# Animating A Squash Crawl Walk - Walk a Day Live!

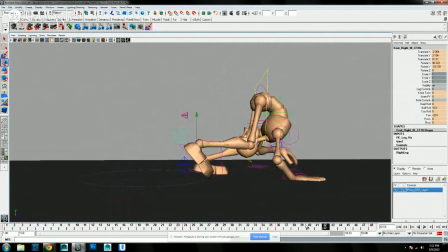And I'll do one where I show the exact right way to do a foot contact, where you do toe, ball roll, then drag,
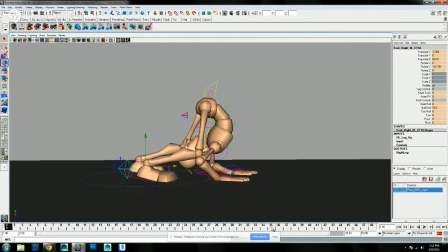then land on the heel, then hit down, and then do the toe. It's kind of quicker videos.
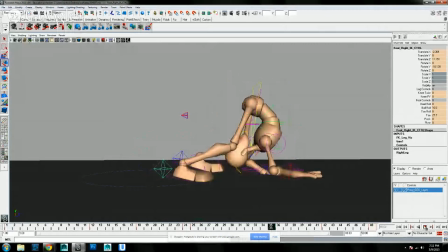This works. And let's try one other thing. Okay, let's save our work. Less. Let's do some ball rolling.
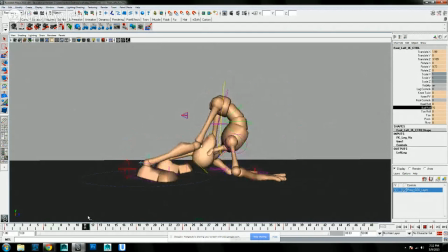Lifts up a little bit so you get a little bit of not too static of an image.
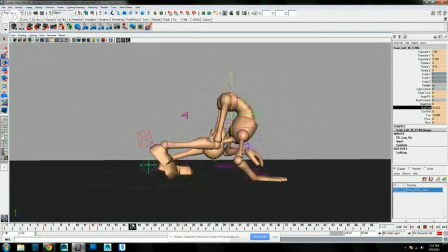So it goes up and goes down again, just so that foot isn't too static when it's on the ground.
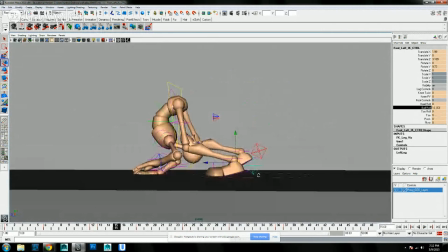See what I'm talking about? I'm talking about this back foot here. And here, pointing at the screen again, and that's not going to help
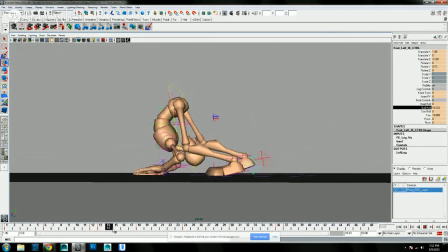anyone. It contacts here, and then we're lifting up a little bit with a little bit of ball roll, then back down a little bit, but ball roll. And just so that this contact position, the foot stays there.
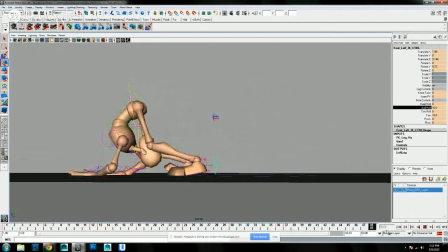See, there's no movement in the heel. We want to keep that alive just a little bit. So just add a teeny bit of ball roll there. So just up and down. Not a lot, because you don't want to pop a knee, and you don't want to move to that, but you just want to kind of feel it.
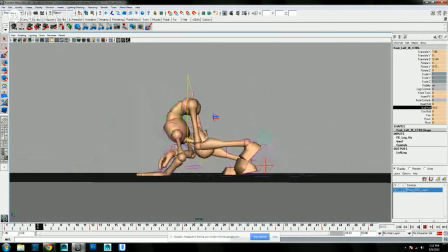Kind of double bounce to the knee now on each step. And we'll go to the other side here too.
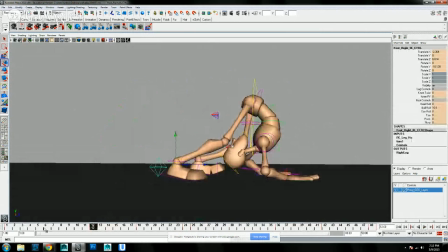And we'll pretty much do the same thing. Add a little bit up on the ball roll, and then down on the ball roll. And so there, and then up on the ball roll, and down on the ball roll.
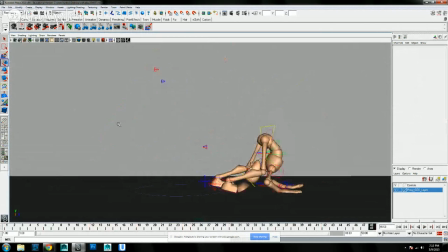Okay, and now let's see how this guy looks. Let's give it off one more time.
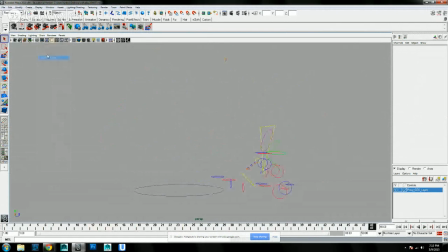And show none. Nerve curves, nerve surfaces, polygons.
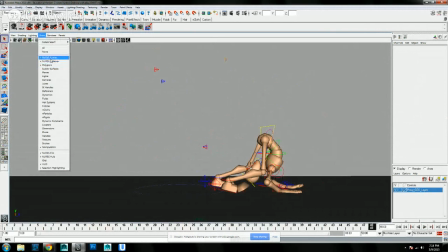It's usually what I default to. And let's take off the nerve curves. Those are the kind of controllers on everything. And hide all the other manipulators here.
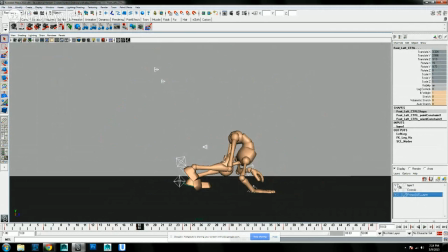And again, if you notice why we did IK for the hands is so we could really plant them on the ground like their feet. We did the FK round and moving off of the movement of the body.
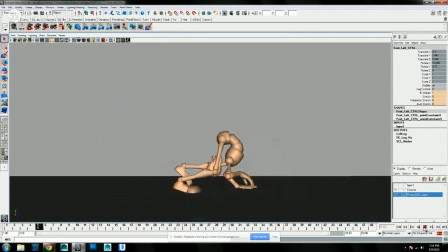Now the butt feels a little too, it's moving a little too much for me now that we've turned off those controllers and everything. So let's go ahead and tone that down a little bit.
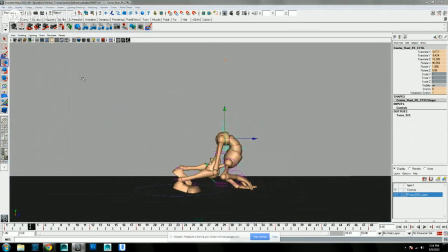Yeah, it still feels, that's okay. It's always okay to over-exaggerate and then tone back down again.
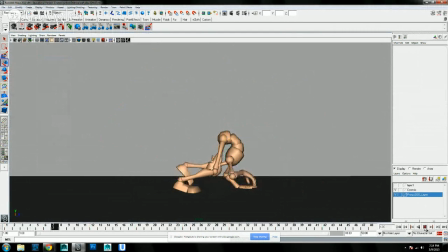It's never a problem.
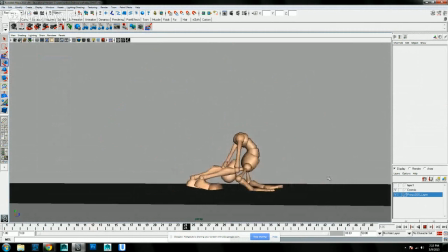All right, I think that's gonna be pretty good. Again, I'll probably go through after the stream's done and just go through and make sure that everything's working when I can see it at a better frame rate than when I'm streaming. But I think that'll give you looked at a little bit of extra squash and stretch in there today.
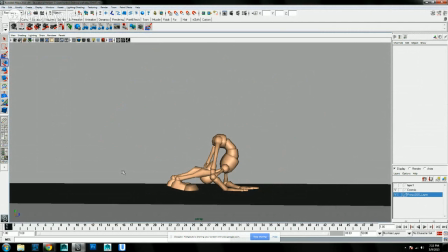So keep that principle in mind when you're doing your animation, or even when you're just doing this good. Here, let me, just in case this doesn't work, thanks for watching and like and subscribe. But I'm going to try switching back. We've had a little bit of trouble today from the screen share back to my video things.
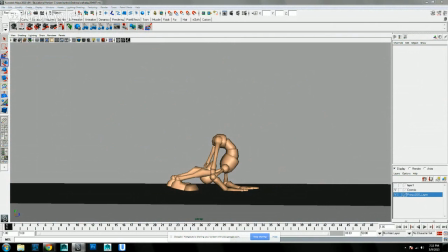If not, thanks for watching. I really appreciate it.